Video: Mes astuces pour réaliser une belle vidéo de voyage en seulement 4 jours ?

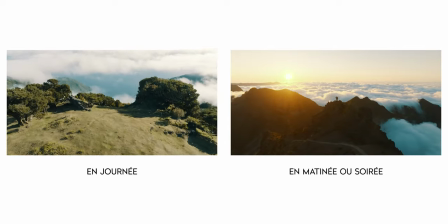[8:20]
de belles images donc l'après midi plutôt pause repos tranquille des rushs pour ceux qui sont motivés début de montage pour ceux qui sont motivés et
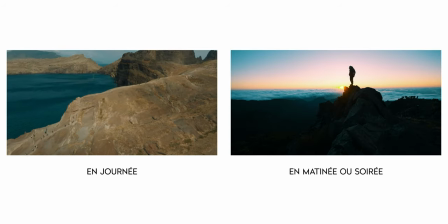[8:28]
nouveau spot en soirée pour le sunset voilà un petit peu comment ça s'est passé et effectivement c'est comme ça que je vous recommande d'imaginer vos vidéos de voyage on filme essentiellement tôt le matin et durant la matinée et puis ensuite en fin d'après midi et en soirée côté tournage justement donc en termes de réglage de mes boîtiers pour filmer j'ai tout filmé en Ultra HD, donc en 4K Ultra HD, 25 images par seconde ou 100 images par seconde. Sur le boîtier Sony, l'A7S III, enfin tous les boîtiers Sony que j'ai utilisés, vous avez un mode SNQ, donc slow and quick, qui vous permet de filmer au ralenti avec une meilleure qualité. Je ne rentre pas dans les détails dans cette vidéo, mais en gros, ça vous permet d'avoir une meilleure qualité au ralenti plutôt que d'être en mode normal au ralenti. Ce n'est pas très clair, mais ce n'est pas le sujet de la vidéo. Attention, quand vous êtes en SNQ et que vous avez un boîtier Sony ou même sur d'autres boîtiers, parfois au ralenti, vous n'avez pas le son. et c'est le cas ici en mode SNQ. Si vous n'êtes pas dans ce mode SNQ et que vous filmez 100 images par seconde, vous avez du son, mais en mode SNQ, pour avoir une meilleure qualité, vous n'avez pas de son. C'est un peu plus clair formulé comme ça.
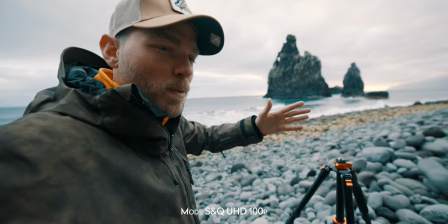[9:27]
Donc attention, puisque parfois ça m'arrivait d'être en SNQ, d'oublier que je suis en SNQ parce que je venais juste de filmer des plans de paysage, etc.
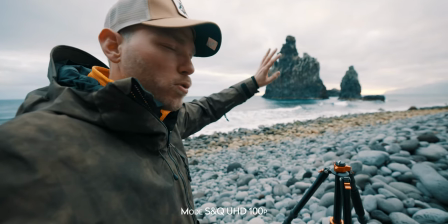[9:34]
Et en fait, tout simplement de faire des voix derrière en SNQ, donc au ralenti, pendant 5 minutes, et donc au final, ne pas avoir le son et m'en rendre compte plus tard. Donc ça, c'est un petit peu énervant. Mais voilà, et ça m'arrive plein de fois. donc là c'est une demande que je fais à sony et que j'ai déjà fait à sony c'est de j'ai pas faire clignoter en rouge différemment quand on est en snq ou mettre un petit message de warning pour dire qu'on a un snq qui a pas de son je sais pas pour faire quelque chose ou moi je vais mettre un sticker sans attendant pour me le rappeler mais ça m'est arrivé plein de fois c'est pas genre qu'une fois ça m'est arrivé plein de fois donc j'arrive pas voilà c'est fait attention à ça ensuite en termes de profil image était en s log 3 pour toute la vidéo s gamut 3 ciné un peu plus technique désolé pour les débutants,
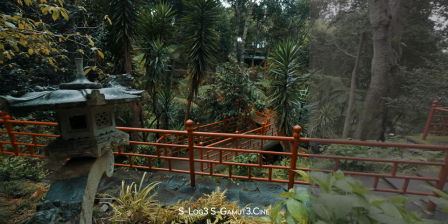[10:12]
et j'ai du coup étalonné ça de façon très simple avec une lutte Sony qui est dispo directement sur le site
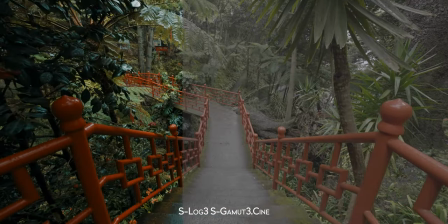[10:18]
de Sony, une lutte gratuite proposée par Sony, avec quelques petites retouches derrière forcément pour ajuster plan par plan la colorimétrie,
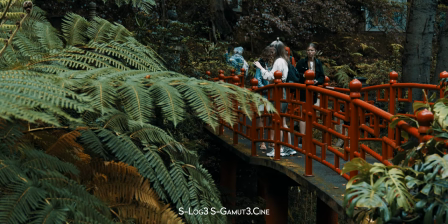[10:26]
et l'exposition, et surtout les contrastes, notamment quand vous filmez à contre-jour ou des choses comme ça.
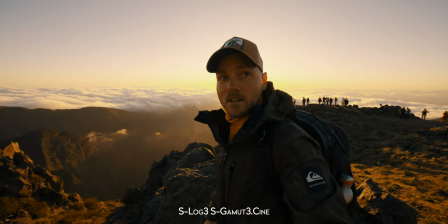[10:32]
Au sol, comment j'ai filmé ? Il y avait trois possibilités. Possibilité gros flemmard, flemmard et moins flemmard, on va dire ça comme ça. Mais en gros, soit je filmais à main levée certains plans, parce que j'avais la flemme de sortir le gimbal, parce qu'il était rangé, parce que c'est un petit peu chiant effectivement des fois d'avoir le gimbal en main,
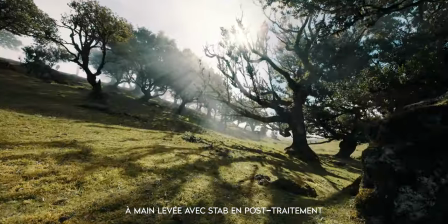[10:48]
que le RS3 mini est un petit peu limite en termes de capacité, lorsque vous avez l'ACS3, le 12-24 et surtout le micro par-dessus, parce que le micro vient pas mal déséquilibrer le tout.
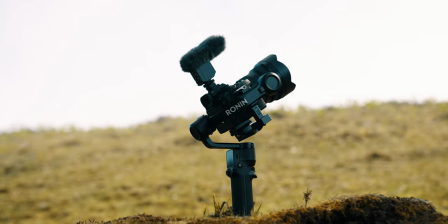[10:59]
Donc en termes d'équilibre, ce n'est pas l'idéal le RS3 mini avec ce setup, donc parfois je n'avais pas trop envie de m'embêter à l'utiliser.
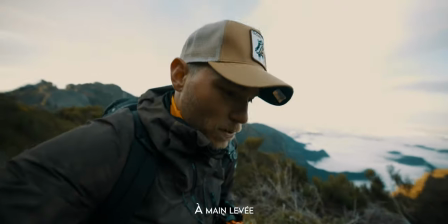[11:07]
Donc j'ai filmé certains points à main levée, mais attention, la 7S III, lorsque vous filmez à main levée, et beaucoup de boîtiers plein format comme ça, vous avez quand même pas mal de tremblements.
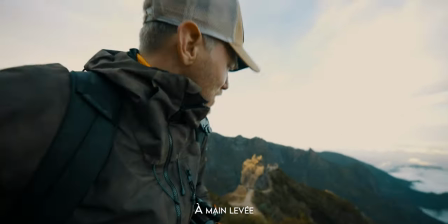[11:15]
Donc il vaut mieux être statique, tourner un peu la caméra, mais pas faire des 360 dans tous les sens, parce que c'est très désagréable à l'image, et ça va faire vomir votre spectateur, mais plutôt rester fixe et parler tranquillement à la caméra comme ça, en essayant de trembler le moins possible. Vraiment, si vous êtes à main levée, faites attention à ça, parce que c'est très désagréable pour le spectateur si la caméra bouge de trop. Donc c'était l'option 1, main levée, option 2, gimbal forcément, donc avec le AS3 Mini,
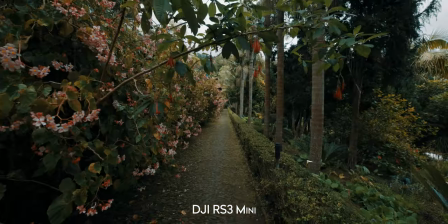[11:37]
Là, on peut se permettre plus de choses, de marcher avec, d'avoir ce côté dynamique de déplacement,
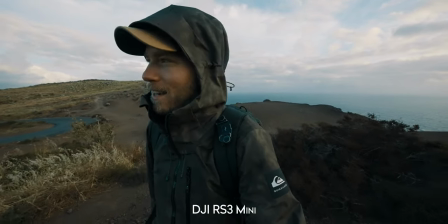[11:43]
et soit quand on fait des face-cam, soit aussi quand on filme des paysages, pour faire des petits mouvements de caméra, pour pouvoir donner un petit peu de profondeur, de perspective à ces plans,
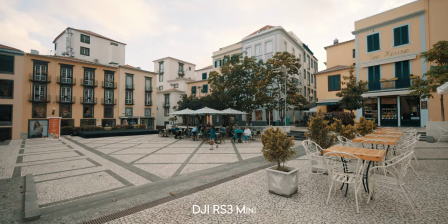[11:51]
et ça apportera toujours quelque chose d'intéressant. Ce n'est pas indispensable, vous pouvez faire des plans fixes, j'en ai déjà parlé sur la chaîne, mais parfois un petit mouvement, un petit décroché comme ça de feuilles, d'arbres, de troncs,
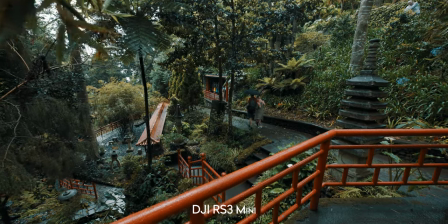[12:02]
même de sujets sur un arrière-plan, ça peut être très sympa, ça donne une certaine dynamique.
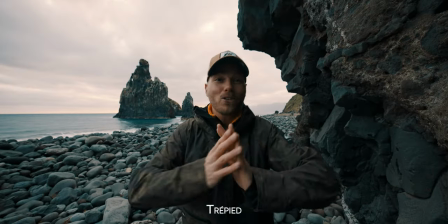[12:08]
Troisième option, le trépied justement pour faire des plans fixes et notamment des face cam pour être dans un contexte plus posé,
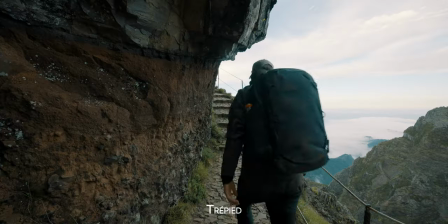[12:16]
m'éloigner un petit peu de la caméra, avoir mes mains de libre et pouvoir m'exprimer à la caméra en travaillant bien mon cadre.